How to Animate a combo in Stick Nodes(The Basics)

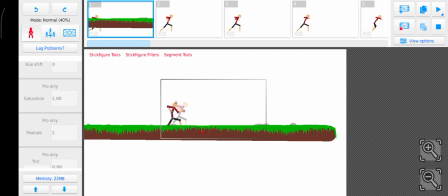Now place it down where my stickman is standing. Alright.
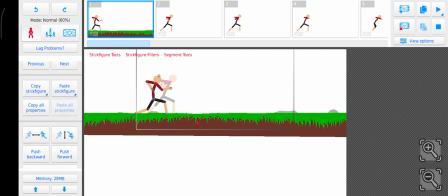And now I copy that. And I click on my stickman, paste.
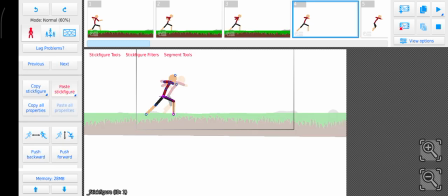Click, paste. Click, paste. Click, paste. Click, paste. And then just keep repeating that until you're done with all your frames.
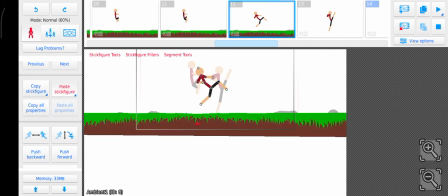But if you did already add a background at the first frame, this would be really easy because the background would just stay there while you're animating.
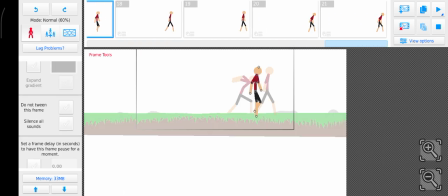It would be 10 times easier, but you can use this method if you want.
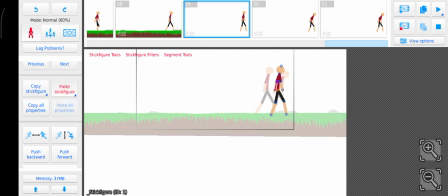And we are done.
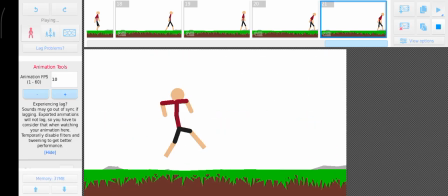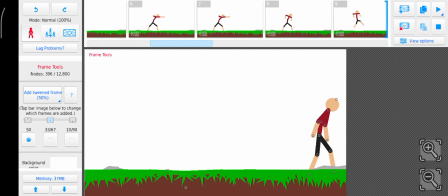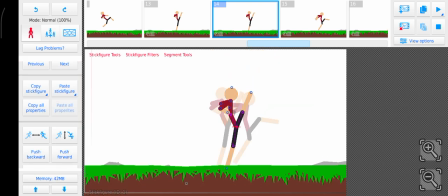Honestly, the kick does feel a little off. I'm gonna do just make it a little more back and add more of a camera shake.
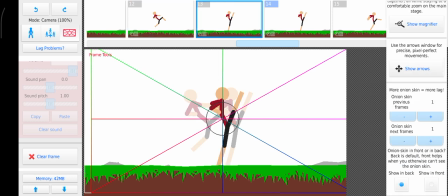So right here, get arrows, add it all the way to the left.
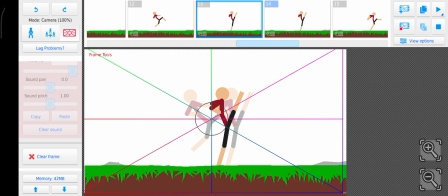Not a really big one because the really big one is for very epic attacks.
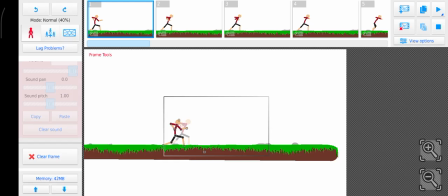This is just a simple kick. See, it feels like the camera isn't moving like it's supposed to be.
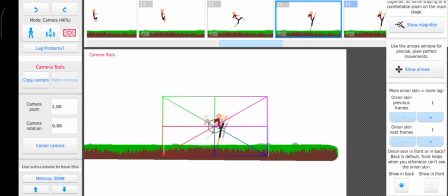That's why you gotta enhance it, you know what I mean? Here.
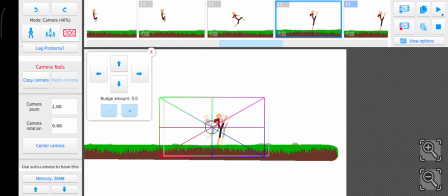That should be good. I'm also gonna make them a little bit downer just to add. See, that makes a really epic one with where the ground even is like up, you know what I mean?
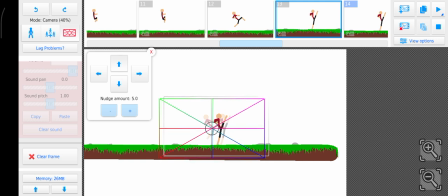So what you gotta do, make it back to where it was, but just leave it.
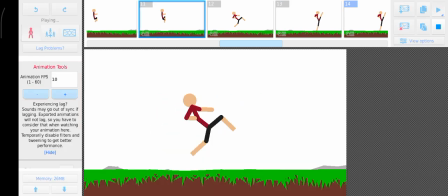So like this. And our animation is done. Rate how this looks. And you can't.
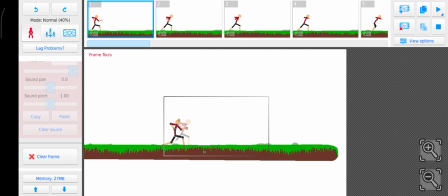Now what I'm actually gonna do. No, I don't want to do that. Because if I add a testing dummy, that's gonna take way too long to animate. I have to do frame by frame, frame by frame. So I'm not gonna do that.
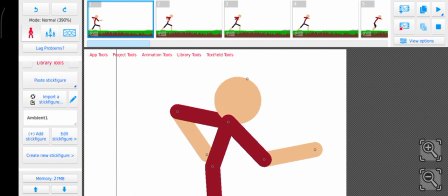Hope you liked today's tutorial. Make sure to like and subscribe, and see you in the next video.
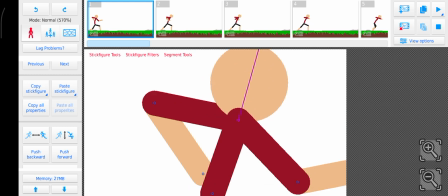Bye bye.